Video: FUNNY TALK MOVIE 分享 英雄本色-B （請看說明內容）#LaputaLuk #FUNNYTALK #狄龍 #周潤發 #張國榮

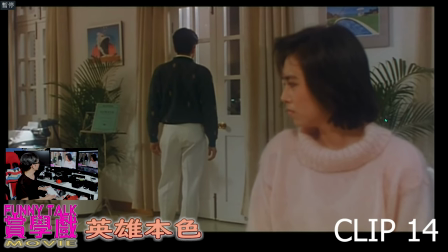1467s
在這裡
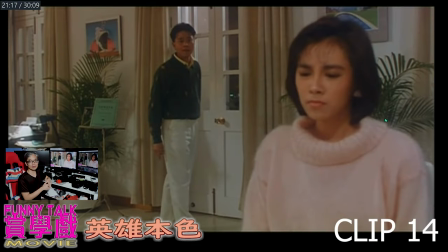1471s
在這裏 亦是一個收場張維一轉面時就跟朱貝爾說他走錯路怪誰即是說其實這是一個很普世的價值如果你不是有極度愛心的人
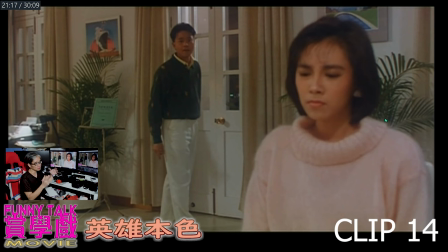1488s
根本上一般的想法都是這樣一個人走錯路其實真的是他要負責任但當然那個走錯路的人到底知不知道自己走錯路普世的價值通常都會認為
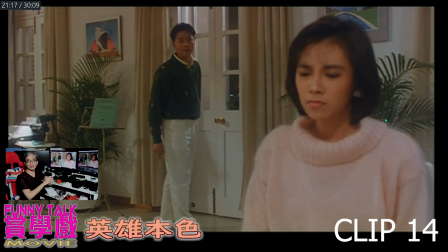1503s
你走錯路就一定要負責到底但那個人是否知道自己走錯路自己是否真的會去負責他亦帶出了一個問題亦帶出了一個答案在同一句說話裏面
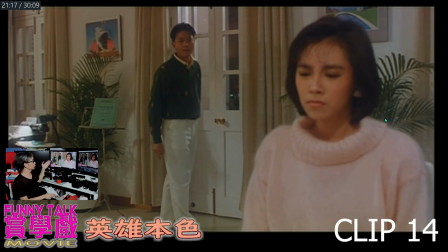1520s
所以他這個收場也是非常好在這場戲裏面
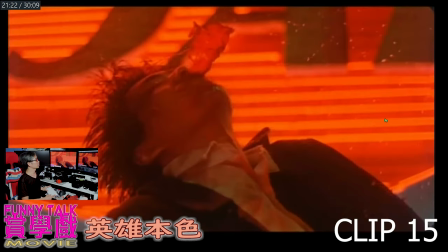1525s
接著下去當然大哥成就不妥
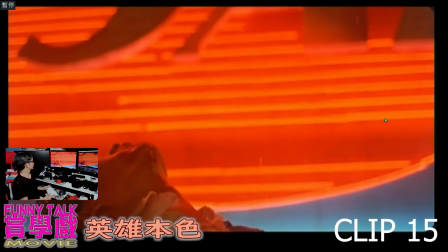1533s
法哥噴血雷智陽先生也說了出來那些是可以喝的紅藥水
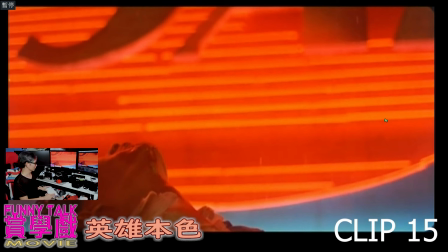1549s
當然也類似那類法哥當然要噴東西呼應回答案
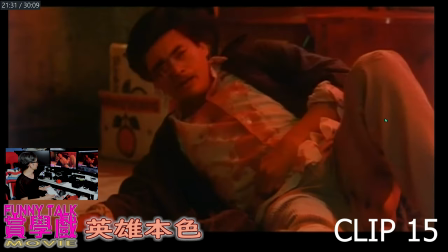1558s
當時他被人打
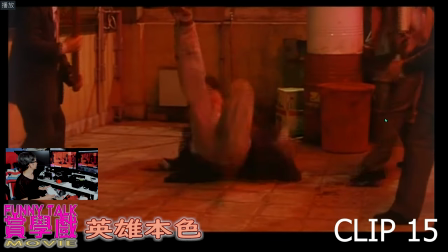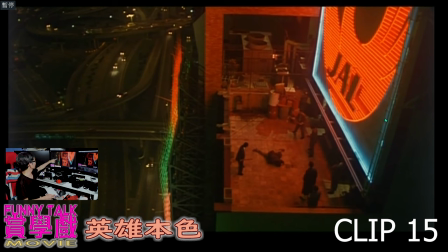1566s
被大哥成打當然現在招牌也很少因為以前星光廠上面也有過還有銅鑼灣也有過現在就少了現在都不知道劇組可以去哪裡找
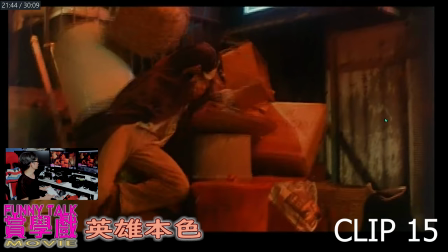1583s
接著一直被人打
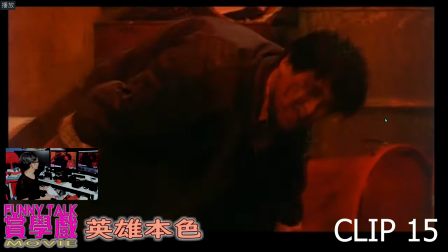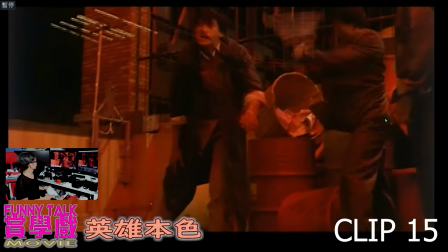1590s
他繼續起身發覺演技是甚麼呢起身就是起身
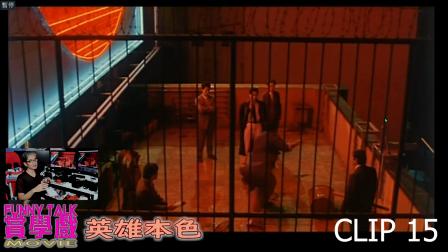1599s
但你看看好的演員他起身會隔一遍或隔兩遍這就是在演技中加重了氣氛這些也是一些細位然後你見到他剛才按了一下站直回然後導演也安排
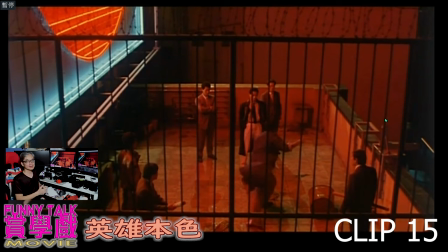1618s
再在後面多打他一下即是說你有多挖強由剛才那一下即是他跌低了然後再夾起來然後再打他一下看看你死不死這些就是一些加重劇情的做法
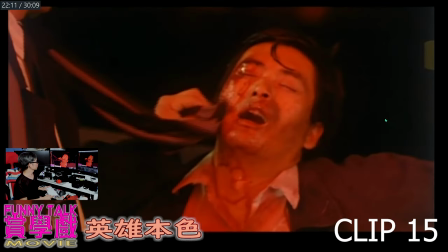1637s
當然通常都是兩三下動作交到這裏其實有些外國片類似是這樣
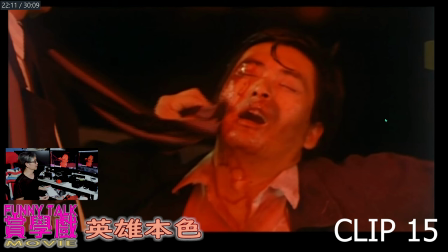1650s
就是一些黑道裏面的人物打完人之後就會專門用一些很酷的東西例如現在李子鴻這個角色就是他用一條頸巾跟法哥去抹血
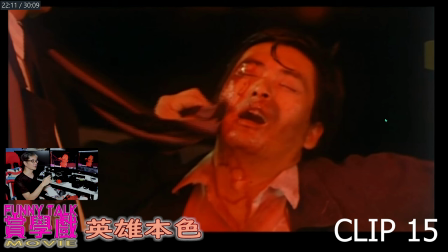1668s
突顯了一件事我仍然很尊重你的這種就是酷其實在現實裏面應該沒有這些東西這些是在戲劇裏面又怎會用頸巾去抹血呢所以拍電影
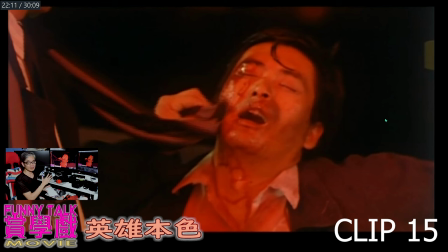1686s
我們如果是做導演的話這些在社會上未必出現的場景就是帶一種藝術感給觀眾總之拍戲 做導演就要學習的東西抹血
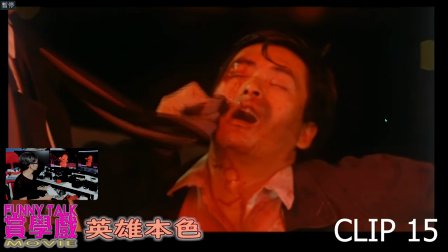1707s
抹血之後
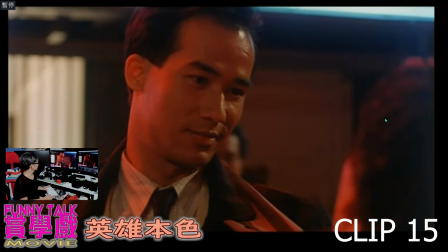1713s
抹血之後